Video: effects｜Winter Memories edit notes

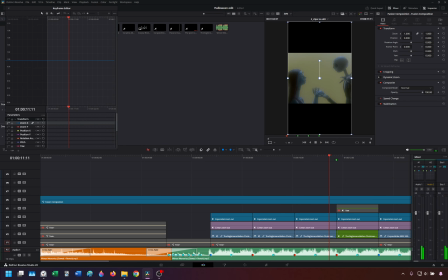[4:14]
And that slight jump in the zoom is all the effect there is. Pretty plain, but I'm kind of like still figuring shit out. After I will make 50 of these edits, I might know what am I doing.
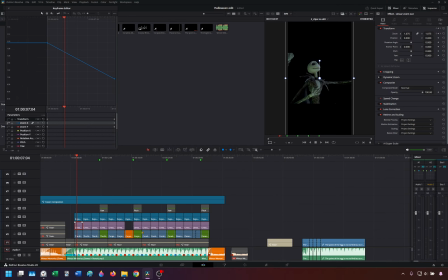[4:35]
And that's the exponential, and then there is linear. That is just plain zoom out. Let's showcase it. Without the obstacle. And on something that has
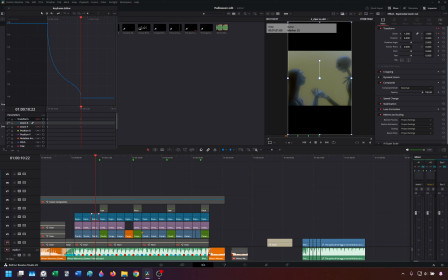[5:00]
light edges. Slow zoom out.
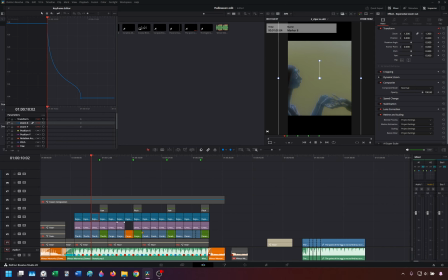[5:17]
And that is creating the atmosphere with combination of speed ramping.
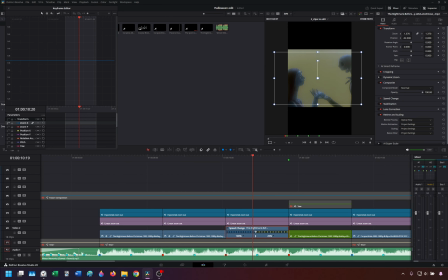[5:28]
On the second beat, the speed is slowed down to 25% and optical flow is added in order to not to have it choppy, which is freaking
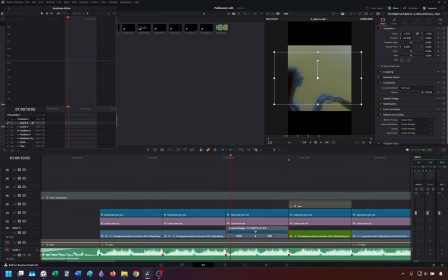[5:45]
paradoxical that I chose stop motion movies and then I slow them down and apply the optical flow, which goes against the idea of stop motion. Anyway, without stop motion,
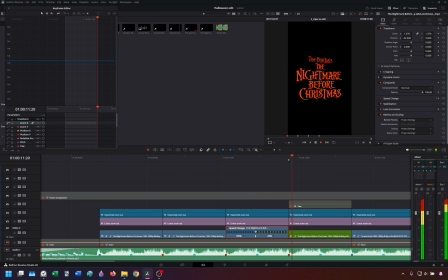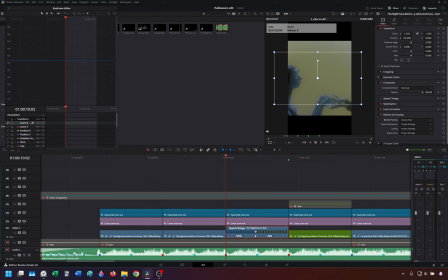[6:09]
with stop motion, without optical flow, with optical flow.
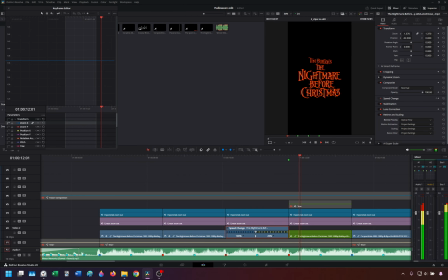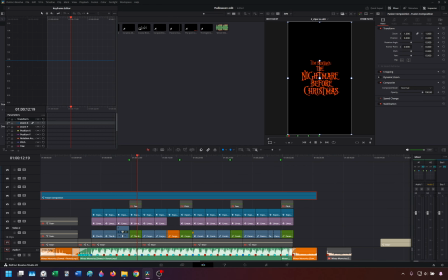[6:25]
So, with exception of this one clip, I didn't have to manipulate too much with anything.
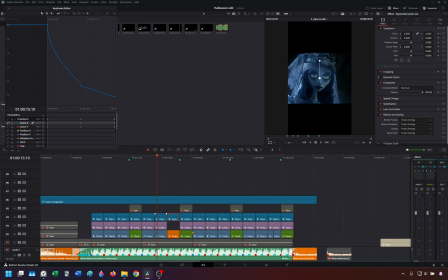[6:40]
Here animation is quite different. It has the portion of the bigger zoom out in order to battle the zoom in that is happening in the actual footage. And also,
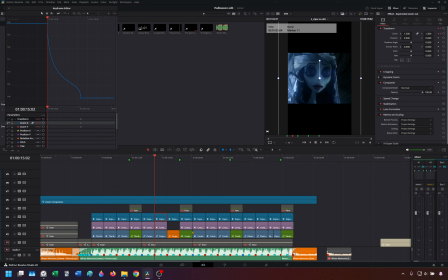[7:00]
so it's bigger zoom out, right? You can see this like this, and here it starts much bigger.
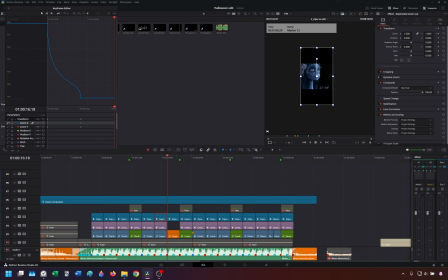So I did have to overpower the zoom in that is happening in the footage. That was quite troublesome, and usually when you're making edits,
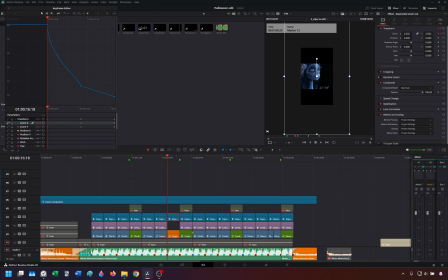[7:35]
you want to make it fast and clean in order to be able to produce them quite a high number. But I'm playing around, learning the things, and I swear I will be saying the same thing 2 years later.